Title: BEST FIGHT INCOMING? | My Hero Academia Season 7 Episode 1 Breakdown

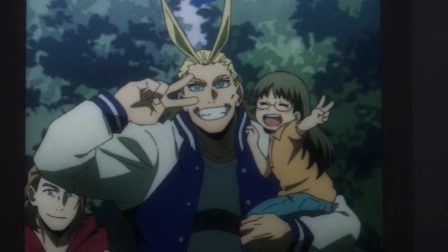[4:07]
Just goes to show how much she has been influenced by All Might.
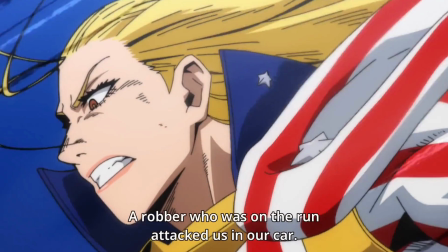[4:11]
Also, not gonna lie, wherever they showed Star, they kept her design very very consistent, cause she didn't look bad in a single shot.
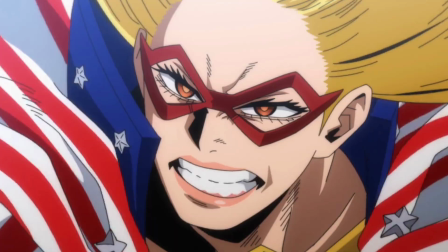[4:20]
Whenever she used her quirk, they used these thick black lines, which were used very often in season 2 and 3, but not that much in season 5 and 6.
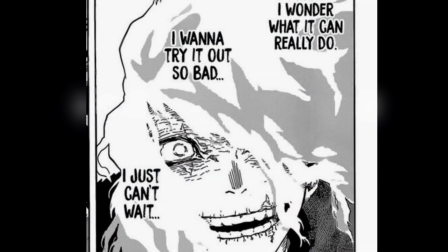[4:29]
Whereas Shigaraki looked okay in this episode. I mean, if we compare to the manga, Shigaraki looked super frightening and menacing,
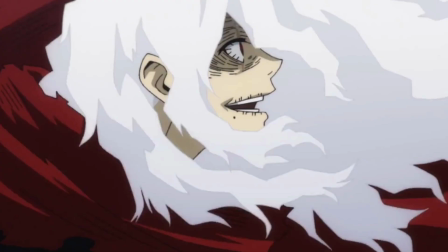[4:37]
but in the anime, he's just kinda giving a plain smile.
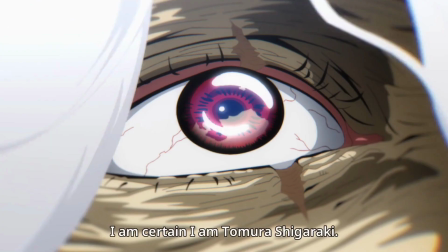[4:43]
Whereas some shots are original and look really good, scenes like this, which looked kinda gruesome in the manga, look very plain in the anime.
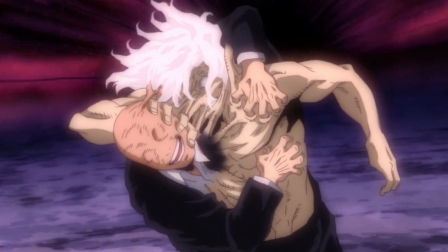[4:51]
Like, this scene could have definitely looked more painful if they added details to the skin Also,
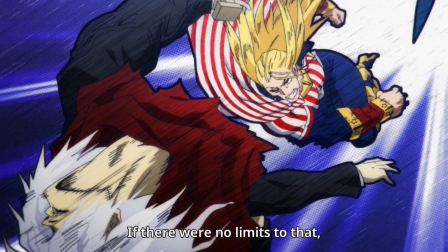[4:58]
the shot where Star punches Shigaraki felt kind of funny. I mean, Shigaraki isn't necessarily weak, but at this point, he's just having an identity crisis.
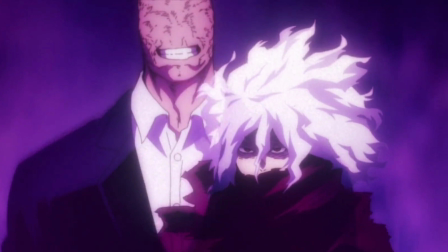[5:08]
He isn't All For One, he isn't Shigaraki, he isn't Tenko Shimura, but he's about to become an entirely new being.
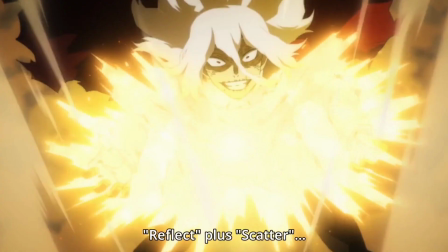[5:15]
Shigaraki uses any combination of quirks to avoid Star's attacks,
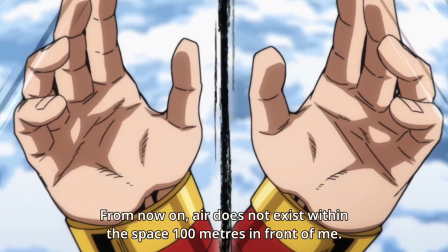[5:19]
and just imagining the New Order quirk allows Star to do almost anything is insane.
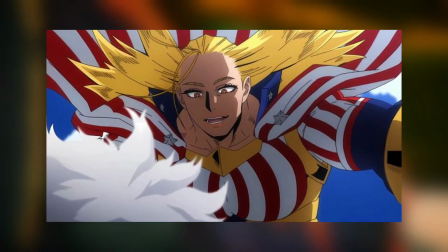[5:26]
This battle is gonna be crazier even more the next episode, so I think.
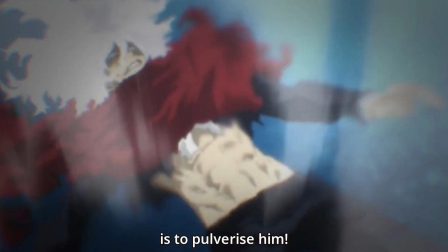[5:30]
This episode ended with Shigaraki getting clapped. I mean, literally.
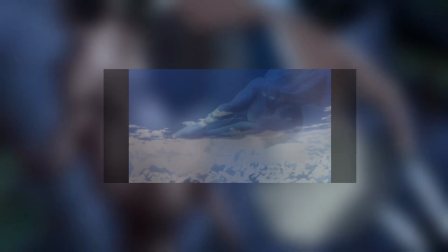[5:35]
Star made up this 1,000 times her size Susanoo, and every attack she did was glorious.
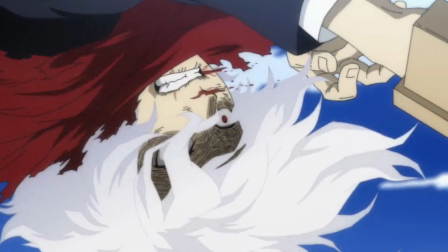[5:42]
Her fist bump to the earth was fantastic and was done by Takahiro Komori, who was the animation director for the last few scenes.
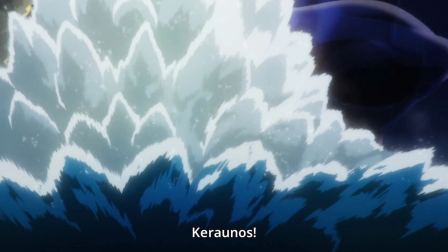[5:48]
The Kirano scene was the highlight of this episode. Using all the lasers, Star pinned down Shigaraki so bad that he fell to the ocean floor.
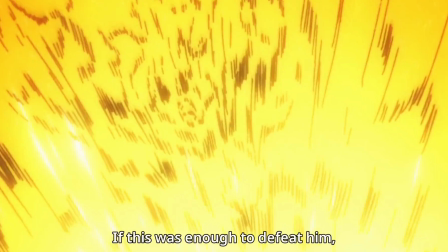[5:55]
The level of impact was just too crazy if you think about it. Jason Yao did the sequence and it was absolutely amazing.
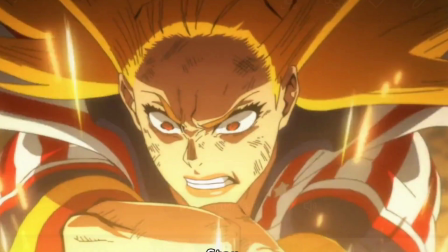[6:02]
Star fought in all her glory and she plans to destroy Shigaraki completely by using these missiles called Tiamat, which are on the way to her right now, and the episode ends right here. This episode has received mixed thoughts from people.
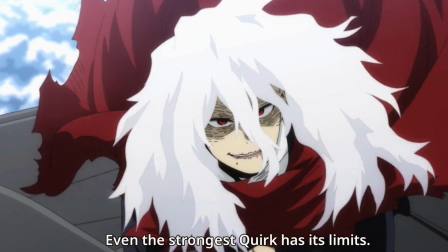[6:17]
Overall, the episode started great, but only in the last few minutes it got good.
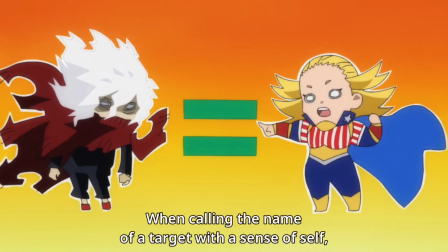[6:22]
Which I kinda agree upon, because Shigaraki had a lot of dialogue in this episode,
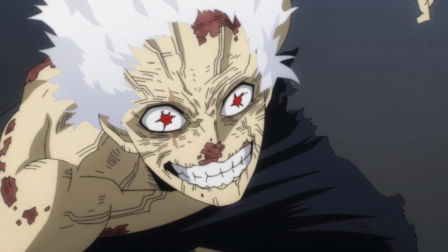[6:26]
but the next episode will cover a lot of action and stuff, so I'm very sure it will have a high positive feedback. That was it for the episode, and I can give this a solid 8.5 out of 10 for a very amazing start.
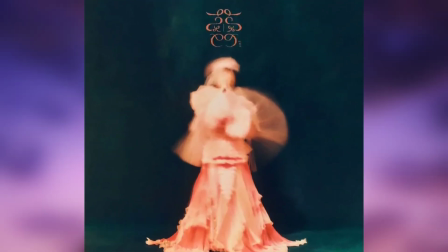[6:40]
Now, let's jump to the ending. The ending song is done by Oma Inotake and it is called Tsubomi.
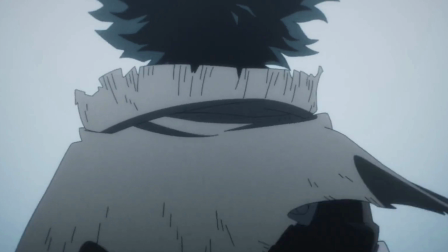[6:48]
And I must say this, ever since season 5, every ending has become more and more emotional and gives a competition to the openings.
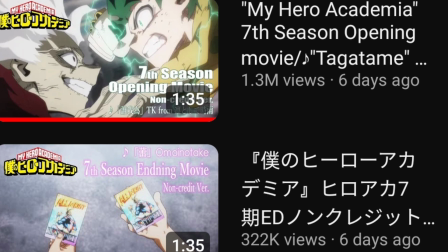[6:55]
I must say opening 12 and ending 12 are one of the best pairs we have got in MHS so far.
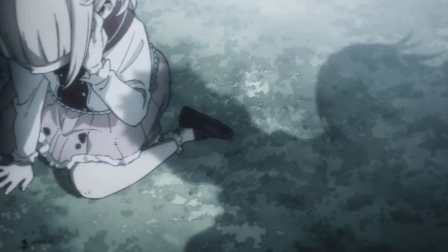[7:00]
It starts by showing the villain's past with a very depressing and desaturated color palette,
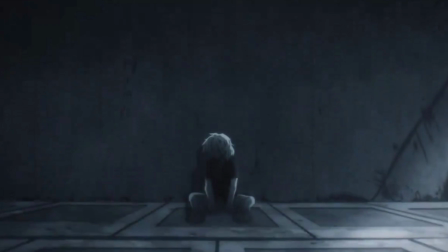[7:05]
which changes after we see someone praying, and I know who that is.
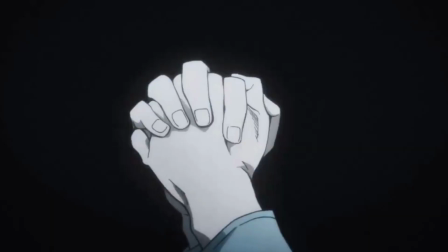[7:11]
Which likely references to the message that someone's prayers can change the future.
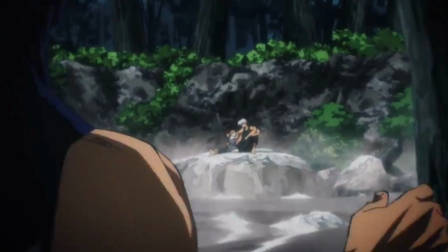[7:17]
Then we get to see 1A's heroes looking back on their past, just like we did with the villains just now,
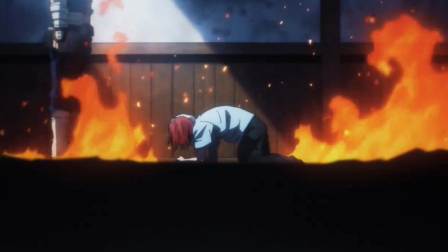[7:24]
but the difference in color palette is there, and this difference is probably how the heroes ended up on the good path,
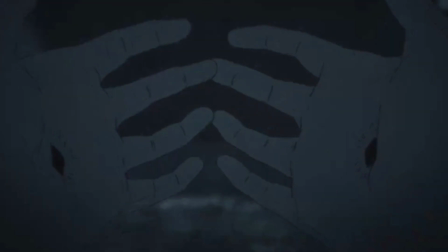[7:32]
whereas the villains ended up being the rejects of the society and went on a bad path.
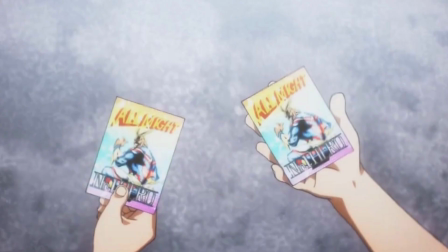[7:39]
And manga readers, oh my goodness, these shots are straight up heartbreaking.
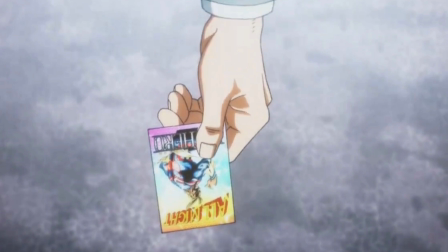[7:44]
Like, I can't even imagine, how can Bones be so cruel? They nailed it with the song and visuals this time.
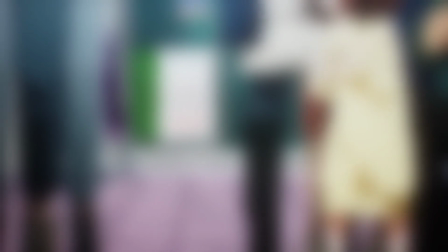[7:51]
Probably the best ending for me after ending 1 of season 1. So, that was it for the first episode of this brand new season.
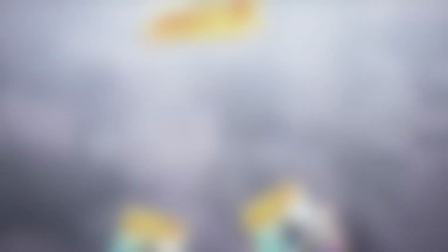[7:59]
Let me know in the comments if you liked this episode or hated it. The next episode comes out tomorrow and I know I'm super late.
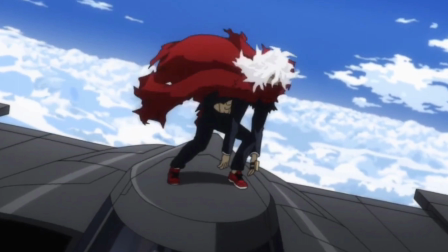[8:05]
So sorry for that.
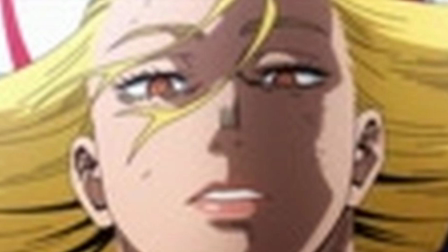[8:06]
And from the previews and leaks of what I got to see, this episode will be having a big fight and the animation might go crazy.